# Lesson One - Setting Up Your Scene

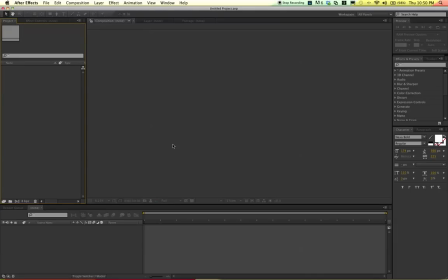Hey guys, what's up? So I'm going to show you how to make a lyric video for hardcore metal music, just all the kind of stuff that you see out there. There's a million different ways to do it, so there's no really right or wrong. This is just kind of one way I approach it. So you can just take what you learn and apply it however you want to your videos.
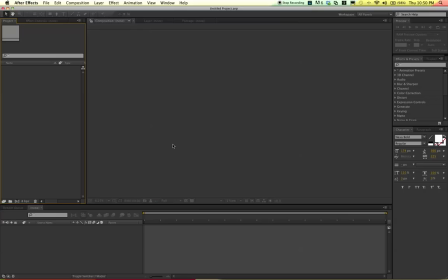So we'll start with just setting up a basic scene, and then we'll learn more later. I'm going to split up all the videos just so they're not overwhelming. So we'll start with just setting up a scene. So we'll do a new composition, and I just kind of keep it at 720p.
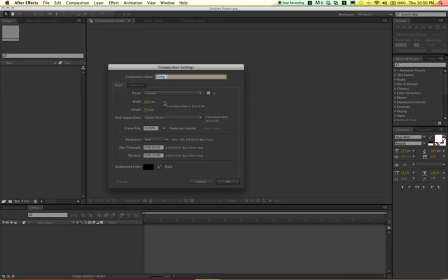They're usually only for the internet anyways, so you don't really need to go much higher unless you want to wait around for rendering all that. So 720p, we'll just start with a 15-second composition.
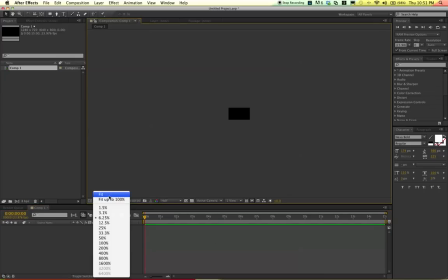Okay, so I have a few graphics here that I pulled from the internet.
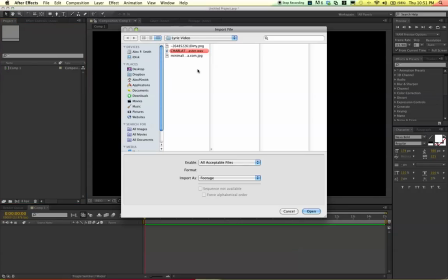I can post them later.
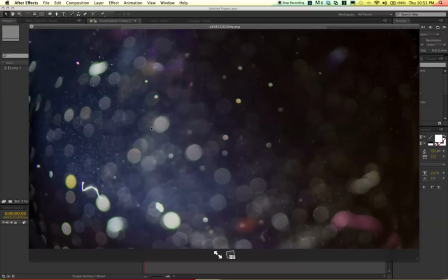So I just kind of have this dirty lens texture and just a grungy background.
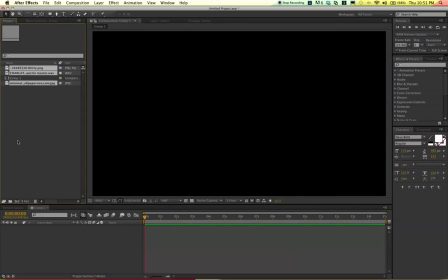So just some basic stuff that I'm going to import. So we'll start with just putting the background in.
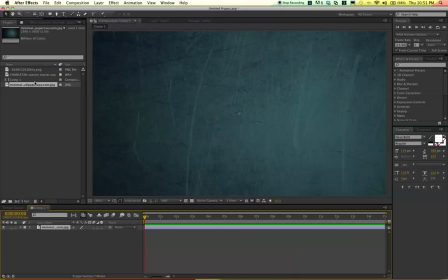So just like that, just drag it down. And then we'll throw this dirty lens texture over top.
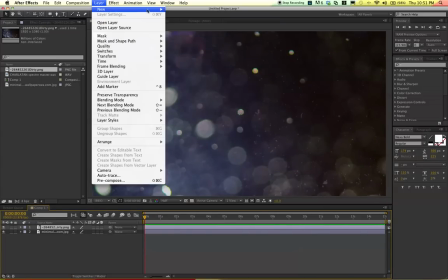Before we do anything else, I'm going to go to layer, new, and add a camera.
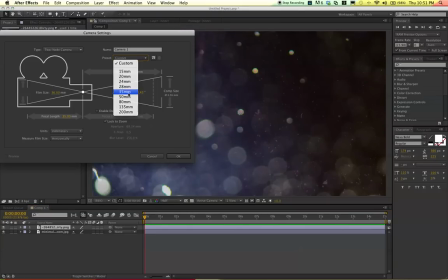35 mils, usually pretty good. Okay, and hit OK.
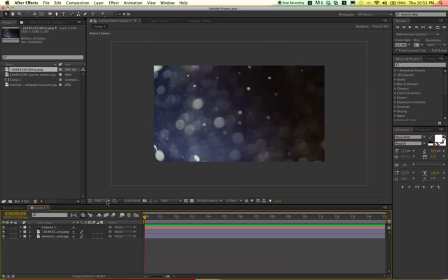Okay. So what we want to do before anything is make these layers 3D.
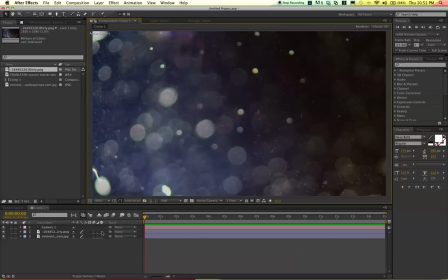So under this 3D checkbox, just turn it on both the layers. Okay, so now what we're going to do is take this dirty lens texture, right click, blending mode, and go to screen.
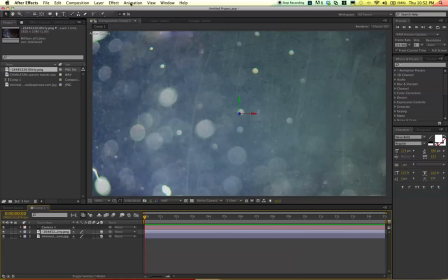So then it's kind of see-through and it just kind of looks like dirt on the lens. It's a little overwhelming though, so I'm going to go to color,
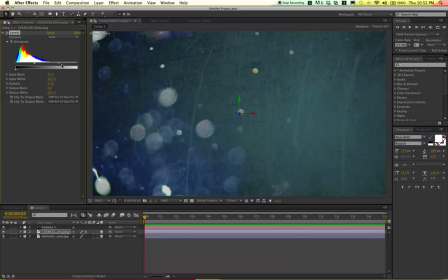levels, and I'm gonna just kind of crush the blacks on it a little bit and even the whites as well, so it's just a little more subtle. So that looks good. So what we'll do is go to camera and hit P on the keyboard, and then on the Z axis let's back it up a little bit.
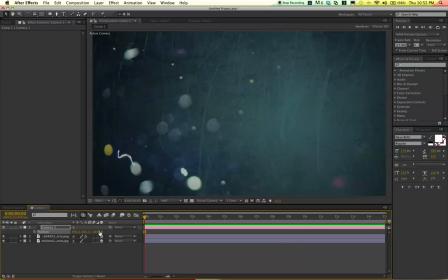It's nice to get high resolution graphics so that when the camera's moving around a lot you can kind of, it doesn't cut off the edges or anything like that. So we'll move it back a bit, and then we'll go to our dirty lens texture.
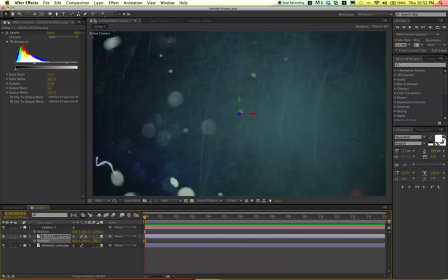We'll hit P on that as well, and then we'll move that back in the Z axis as well. So that way, when you're moving the camera around, it kind of creates a nice sense of depth. We move it back even more, and you'll kind of see that kind of flies by first as it gets closer to the background.
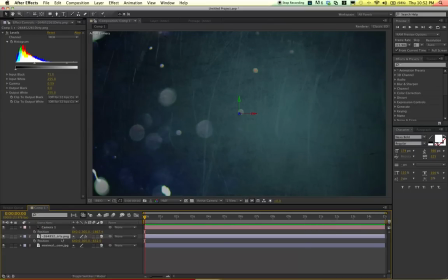So what we can even do is duplicate this layer, and I'm just going to hit S for scale, and I'm going to unlink it, and I'm just going to turn it to -100, -100.
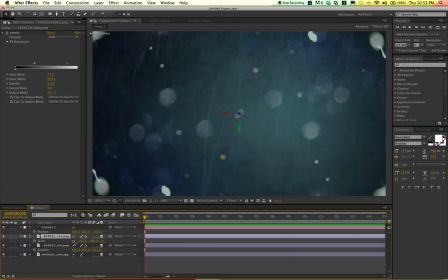There we go. So we just kind of flipped it, and we'll link it back up, hit P, and then we'll move this one back even more. Move it over a bit. Maybe we'll press S and scale it down a little bit just so you can kind of see more of it.
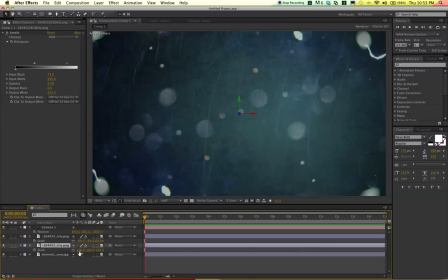There we go. I'm going to scale down the other one as well just a little bit just so we can kind of get more of it in there. So that way when we move the camera, we've kind of got like a whole 3 dimensions going. Cool. So maybe even move this back a little more, this one here.
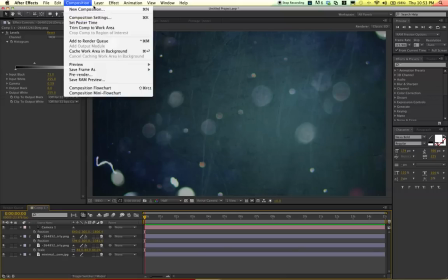Okay, so then I'm just going to add a layer, new adjustment layer.
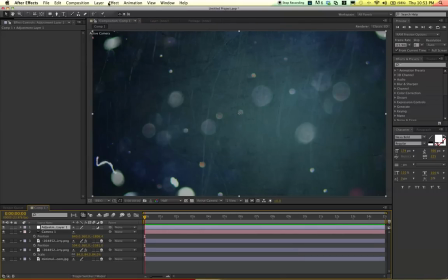So basically anything that you do to this layer, all the other layers it's going to apply to, especially in terms of color and stuff. So I like to add some color correction, just kind of get an idea of what I want to see. Sorry, not levels. I'm going to go to color correction. I'm going to add curves, and I'm just going to kind of cross process
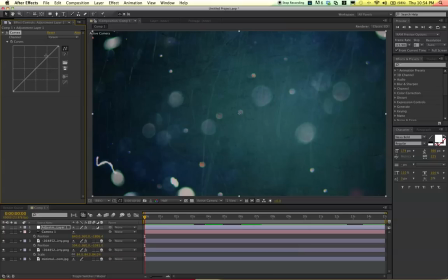this, just make it look a little more grungy and vintage. So that looks kind of cool.
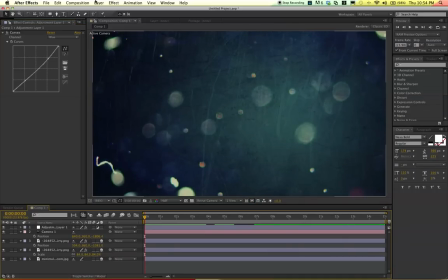And then lastly, I'm just going to add sort of a vignette.